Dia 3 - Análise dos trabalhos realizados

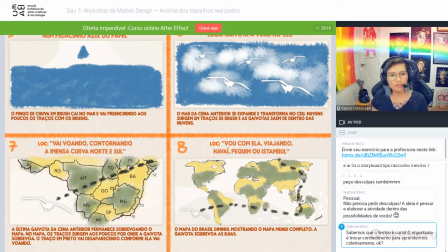[73:34]
Nuvens surgem em traços de brushes Gaivotas saem de dentro das nuvens Acho que esse daqui está ótimo Gostei bastante da ideia das gaivotas saindo das nuvens a última gaivota da cena anterior permanece sobrevoando o mapa no mapa os traços surgem aos poucos por onde a gaivota sobrevoa o traço em preto vai desaparecendo
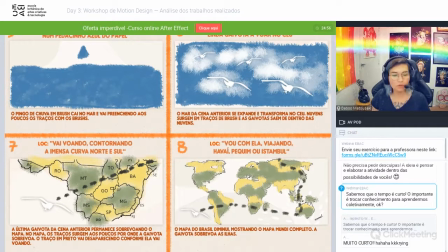[73:52]
conforme ela vai voando o mapa do Brasil diminui mostrando o mapa mundo completo a gaivota sobrevoa as linhas eu gostei bastante que a gente tem esse movimento de câmera isso traz mais fluidez nesse quadro aqui, por exemplo, do 7 para o 8 é justamente esse tipo de coisa que eu queria ver um pouco mais nos outros para a gente poder ter essa sensação
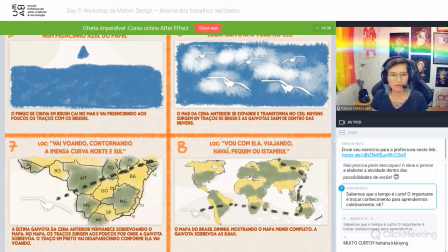[74:11]
de continuidade entender o que está acontecendo então aqui é bem claro esse movimento de zoom out e qual vai ser o movimento que a gente vai ver da Gaivota fazendo na cena então eu achei isso bem legal, gente
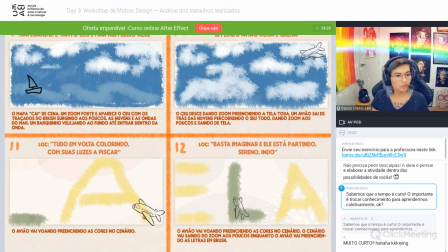[74:23]
indo aqui para o último quadro a gente vê o mapa cai de cena um zoom forte aparece no céu com os traçados do brush surgindo aos poucos as nuvens e as ondas do mar o barquinho velejando ao fundo até entrar dentro da onda Eu acho que aqui a gente poderia
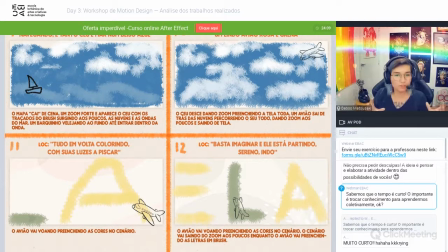[74:40]
ter um pouco mais de ideia de como esse mapa vai cair de cena, para ter esse zoom forte e tudo mais. Eu acho interessante a ideia da transição, se for ter o mapa e a gente transicionar para uma parte de água do mapa, mas eu acho que já está vindo uma transição tão legal que tinha ali do mar,
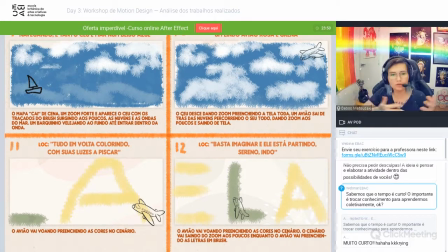[74:59]
da gaivota e tudo mais, que a gente poderia voltar um pouco nisso, trazer um pouco dessas cores, para não voltar tanto nesse zoom. De qualquer maneira, eu acho que essa transição aqui também funciona. O céu desce dando zoom preenchido a tela toda, o avião sai de trás das nuvens, percorrendo o céu todo, dando zoom aos poucos e saindo da tela.
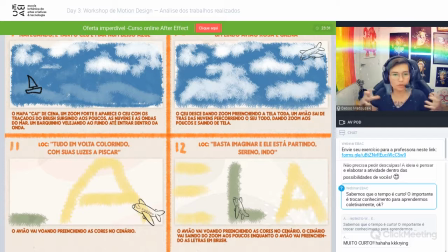[75:19]
Eu gostei bastante também dessa ideia de a gente voltar com as nuvens, acho que isso dá uma boa profundidade. O avião vai sair voando, preenchendo as cores do cenário, o avião preenchendo as cores do cenário, ele vai dando zoom e a gente vai vendo que ele está preenchendo essas letras.
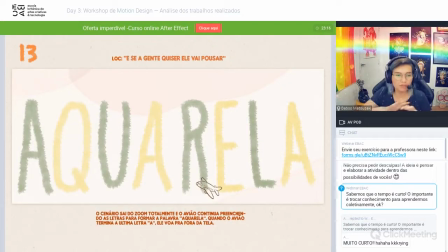[75:33]
E isso que eu achei bem legal, porque a gente consegue ver esse aquarelo sendo escrito, acho que remete ao título da música, então a gente consegue encerrar bem esse filme, eu gostei porque muitos filmes precisam de fato ter uma assinatura, a gente precisa ter um começo, meio e fim, e eu senti que com esse filme a gente teve um começo, meio e fim,
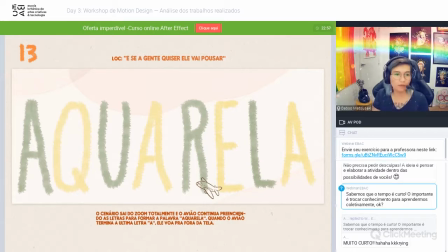[75:52]
bem bacana, que funcionou muito bem, então assim, eu achei que foi uma coisa que, que todo o projeto ele tá muito coeso, ele faz muito sentido, as escolhas, as escolhas do brush, como que vai ser apresentado e tudo mais, Mas, realmente,
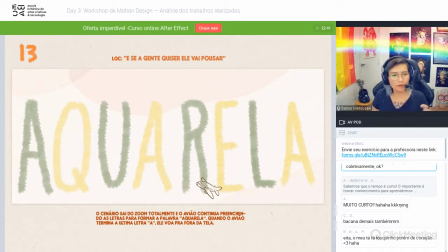[76:07]
eu acho que a gente tem que entender muito mais essa questão de como que a gente vai apresentar as coisas, como que vão ser as transições das cenas e, às vezes, até fazer um pouco mais de quadros ali. Mas, no geral, eu gostei bastante também desse storyboard, por isso que eu quis trazer aqui para vocês.
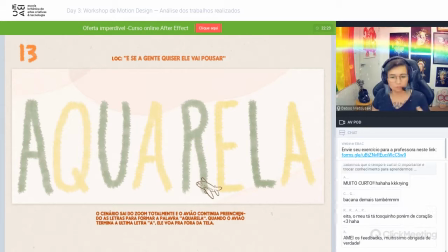[76:27]
E agora, gente, estou vendo que a gente está indo para as 8h17 já. Eu vou selecionar só mais dois para mostrar para vocês. antes da gente fazer a pausa e ir para o Q&A. Quem não conseguir dar o feedback hoje, volta a dizer novamente, eu vou dar o feedback por e-mail, tudo certinho, com calma, tá bom?
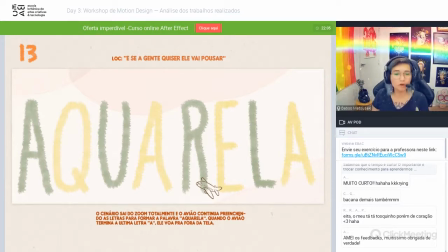[76:45]
A gente pode trocar e-mails depois, só peço um pouco de paciência, porque muitas pessoas mandaram as atividades e eu quero conseguir dar um feedback do mesmo jeito que eu estou dando aqui, para todas as pessoas que enviaram e também se dedicaram.
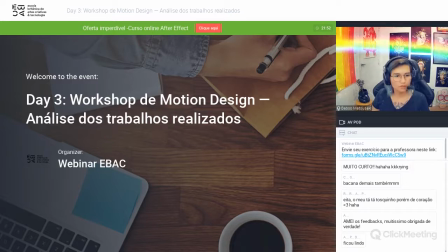[76:59]
Então, a gente vem aqui.
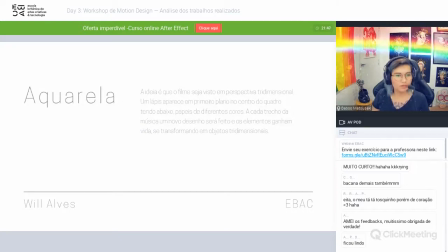[77:04]
Essa daqui. A gente tem essa... Espera aí que eu tenho que trocar só aqui um pouquinho a minha janela. A ideia é que o filme seja visto em perspectiva tridimensional. Um lápis aparece em primeiro plano no centro do quadro, tendo abaixo papéis de diferentes cores.
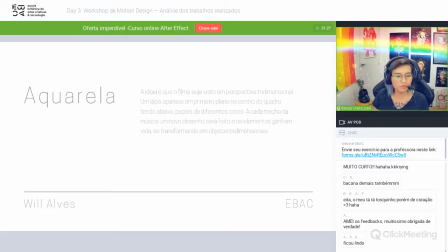[77:22]
A cada trecho da música, um novo desenho será feito, os elementos ganham vida, se transformando em objetos tridimensionais. Gostei muito dessa sugestão.